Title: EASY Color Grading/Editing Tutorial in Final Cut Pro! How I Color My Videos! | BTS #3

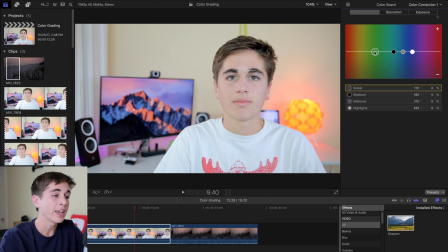240s
So all of these sliders are in the middle of this color spectrum here, and moving them up will adjust the image towards the color that it's on, and moving it down will adjust the image towards the opposite of the color that it's on.
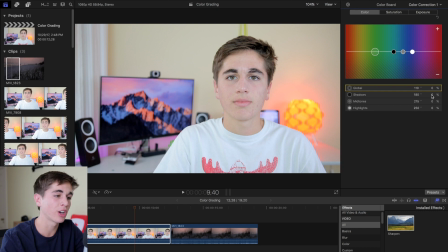252s
So the shadows are by default already on a sort of tealish color, so we'll go ahead and move those up to about 15%, and this makes the image look a little weird, but if we take the midtones and set them on the same level as the shadows and go ahead and move those
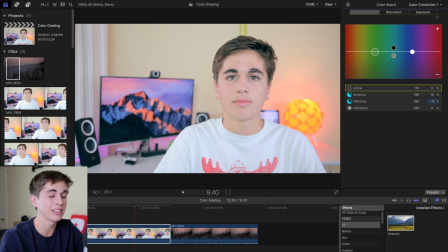269s
down 15%, it kind of balances it out and gives it the minor version of the orange and teal look that I said I was going for. Now, if you want a more emphasized version of this look, obviously you can go ahead and set this to maybe 30 and negative 30,
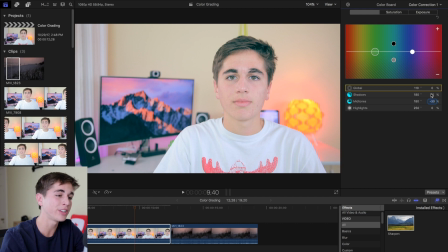286s
and that kind of emphasizes it, but for my videos, I think 15 and negative 15 look fine.
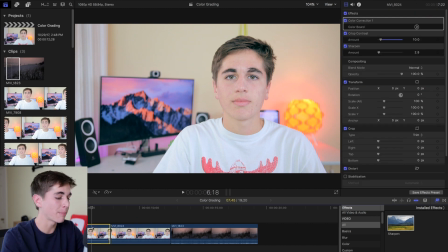293s
So once you have this base edit, you can go ahead and press Command C to copy all of the attributes from one
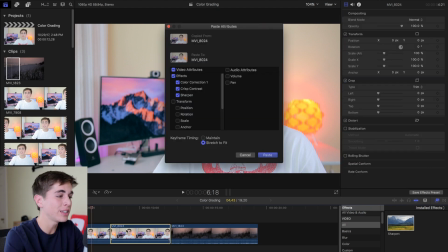300s
video and press Command Shift V to paste them over to another video.
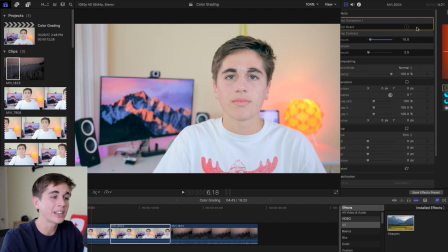305s
And from there, of course, you can go in and edit the footage of the other video however you want.
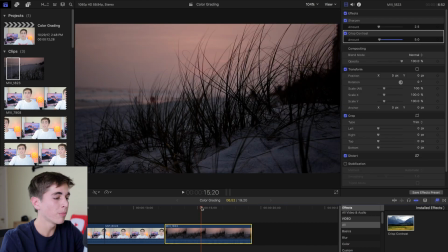311s
So now I'll go through one more example for you guys. Here I have a clip I took of these plants at this beach during sunset, and I already added the contrast and sharpening, but what I really want from this video is for the colors of the sunset to really pop out and be a little bit more emphasized.
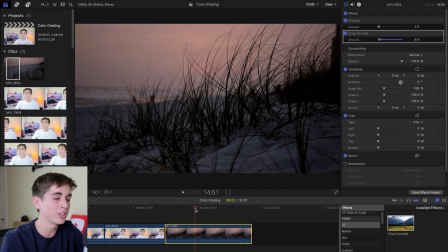328s
Right now, as you can see, it's just a very pale and dull orange, but I'm gonna try to really make it pop through the color grading.
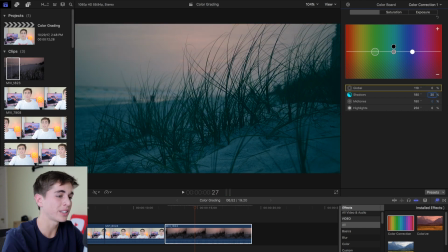335s
So I'll start by taking the shadows to 20% and the midtones to the opposite, negative 20%, but you can see that the shadows are still a little too blue and it's not really bringing out the orange of that sunset. So to kind of balance it out, I'll go ahead and move the shadows down a little bit to 15%,
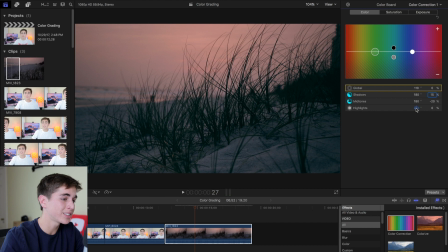355s
and to bring out the orange, I'll take the highlights, move it over to 180 degrees, and move it down to negative 20% as well. Now this finally gives the sky that brighter orange that I was looking for, but to even emphasize that a little bit more,
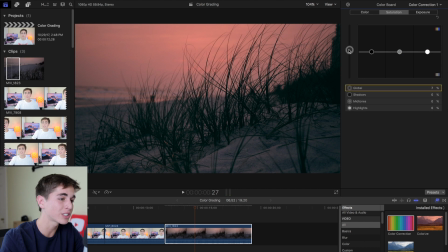371s
we can go to the saturation tab and move the global saturation up to maybe 50%. And as you can see, that finally makes the sky really pop out and look a lot better.
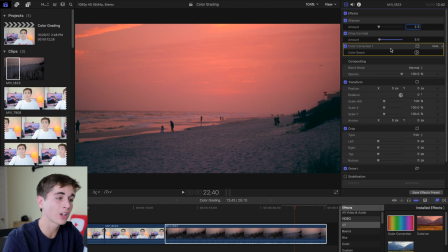382s
Now if we go back and turn off the color correction panel to see what we had before, you can see it just looks so much more dull and uninteresting than the final version. So that's about all I have for this video. Hopefully you found something in here that makes your footage look just a little bit better. And again, there's not just one way to do this. This is how I normally color grade my footage, but I recommend messing around with the settings to see what works best for you and your videos. So if you like this video, please give me a thumbs up and subscribe for some more content coming soon. Thanks.